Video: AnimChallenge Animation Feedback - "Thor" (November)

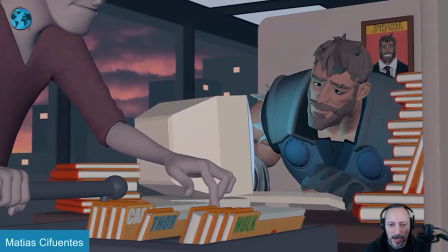0:03 Alrighty, let's play this in full here. There's no sound, but a lot of awesomeness. And I'll probably say this is my favorite out of all the ones that I looked at.
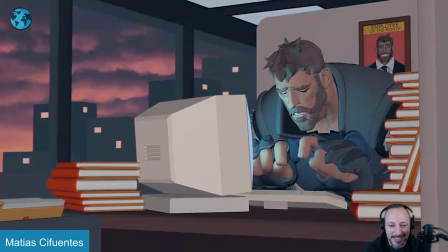0:12 It's just such, it's so funny. I love it. I love that it's not your expected Thor having a lot of action. It's almost plays a bit on the Incredibles of a big guy stuck with a lot of stuff around it. But it goes into so much of the like. I'm almost a big fan of props and sets. So I love already the attention to detail in just how offset all of that is.
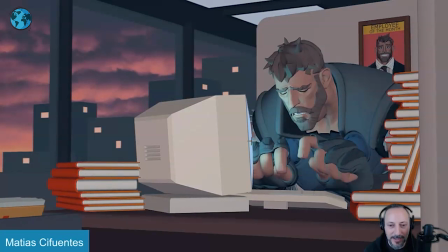0:31 Just that. it's not just copy paste copy paste but the attention detail for this i love little slight lighting on this employee of the month all of that
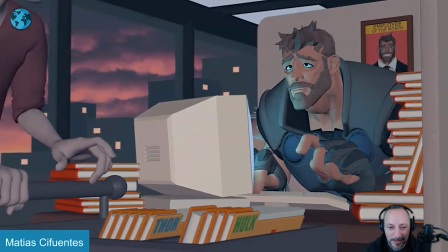0:40 is great then you got this little uh the typing blah blah blah so my critiques would be on things like this this is just me
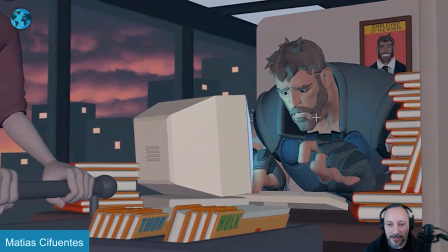0:48 because i'm always kind of picky about that stuff when someone raises their head or anything in terms of a one axis it could be a bit of a have
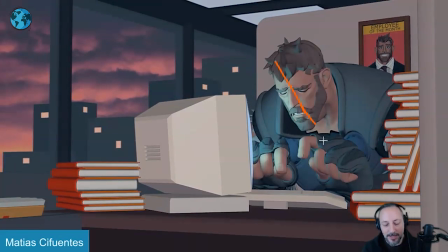0:55 maybe a slight tilt in that head already so it's kind of down and tired and leaning to one side everybody's kind of a lefty
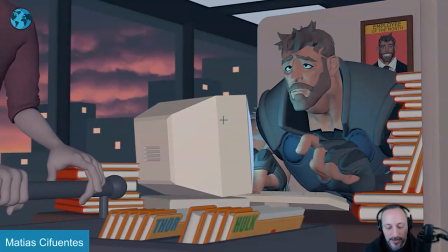1:01 or righty so it could just be favoring one side and then as the heck goes up you would then have a slight change and rotation is not just one axis up but a
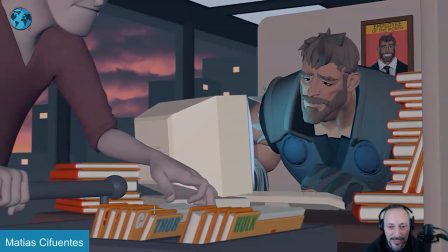1:09 slight roll over into looking up so it's giving a bit more complexity i do love that little looking over with
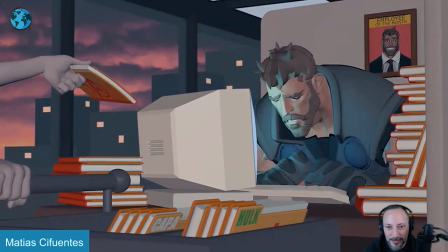1:18 that great reaction there i'm just gonna look at thor only at this point i I love all this here. That reaction.
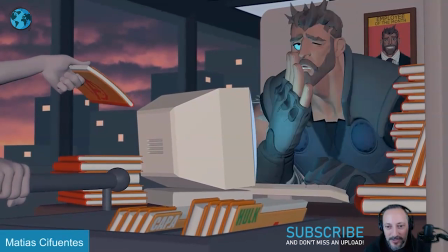1:25 Offsetting the pinky there. Love all this. And he has so much weight as he comes down.
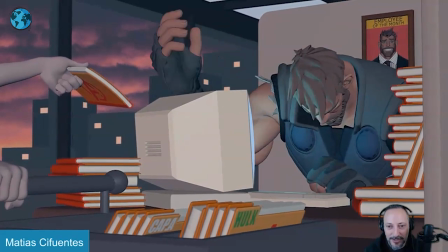1:30 You can see all of that moving. Love that kind of attention. The detail is great. And then it goes into.
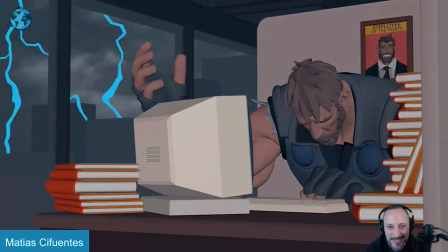1:36 Alright, give me that. And unfortunately, that is the somewhat signal for the hammer. Great little moment in his reaction.
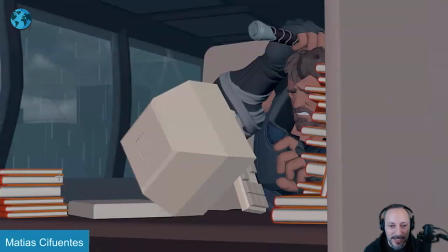1:43 Look at all this. Love all that. Hammer comes in. And it's also delayed too, right?
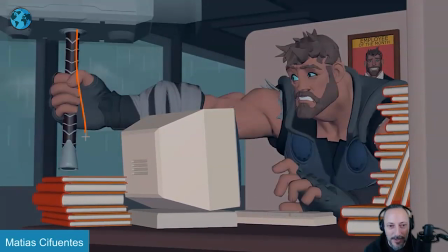1:48 You got the hammer coming in.
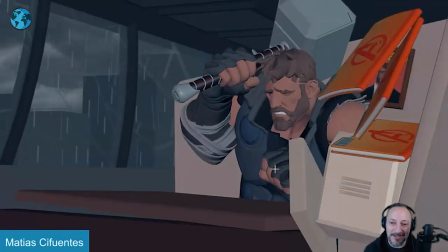1:51 and all of that buckles look at that it's just so cool i love stuff like this throws it all around even this you got a slight bend and
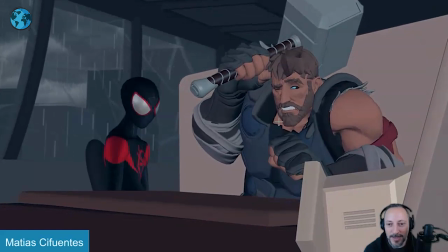1:59 all of that hits the corners flips around this is moving so many good things here it's great little pose great expression there a little asymmetry in the face looking over it's just it's just so good then you have
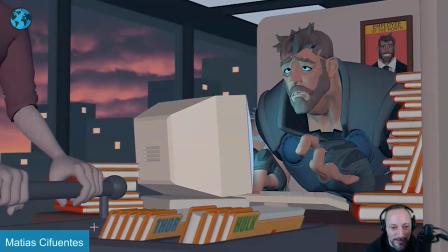2:12 that here i would probably say less of a linear you know a linear change there all fingers move at the same time we'll probably have a bit of relaxation then a slight rotation in the wrist and then bring it up and also maybe a bit less ik it looks like that elbow going down and the wrist or hand area going
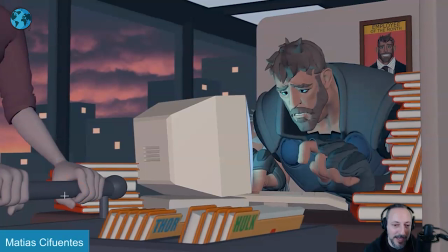2:31 up feels a bit either it's fk carrying it must be ik just because of this but it has to me at least an ik feel
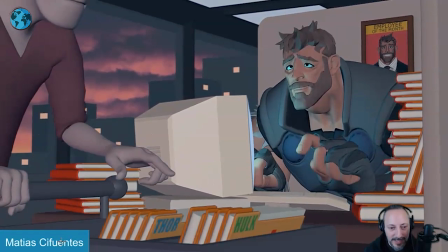2:39 so we kind of watch out for that but it has a slight detail in the rotation on this which
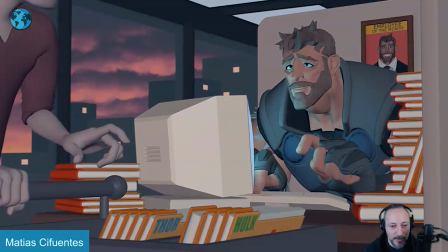2:45 i love i would just squeeze those fingers a bit more because right now imagine you're leaning on those or those as in the fingers in the hand and the wrist and then you let go so there's more weight on this now and then i would squeeze those fingers because of it more but i like that there is a rotation in there love all of this clean pose nice finger pose love
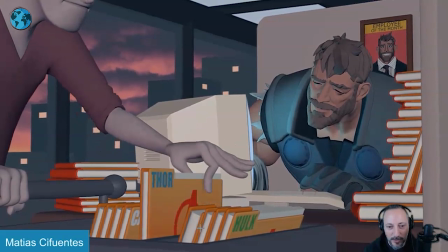3:04 all that the detail in this how takes it out it's really well done also things like this is i don't know this like really you might go really
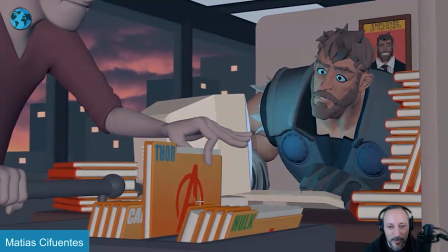3:11 i love the coloring i love i just love everything in the shot there's so much that i love about this also that little going up hold slight dissipation down with a slight rotation that complexity there i
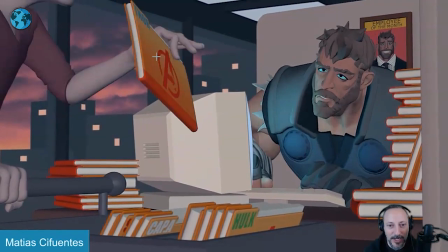3:24 love all that stuff there you can see a slight change in how the finger grips that and
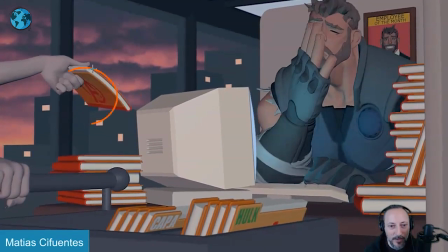3:29 into this again a nice pose clean silhouette that little flappy looseness it's
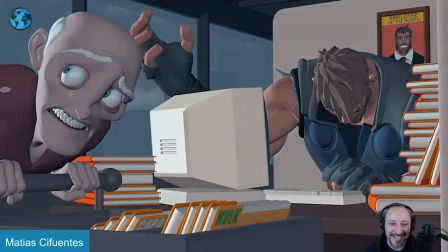3:35 just so good then comes in with that face which is great
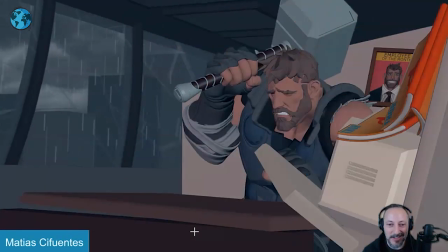3:40 ah exit and then all of that and of course coming
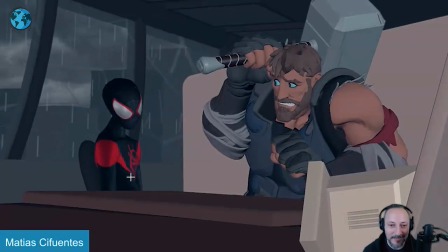3:45 in with really and then you can see the weather change out there
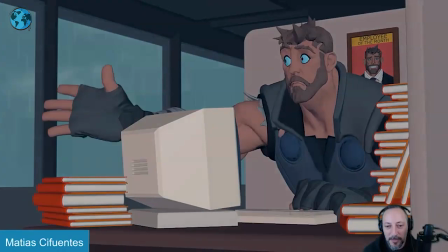3:50 yeah i mean really it's picky you know really picky notes i
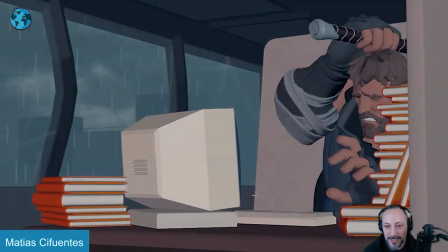3:57 mean i can go frame by frame again you have so many great moments there it's just i can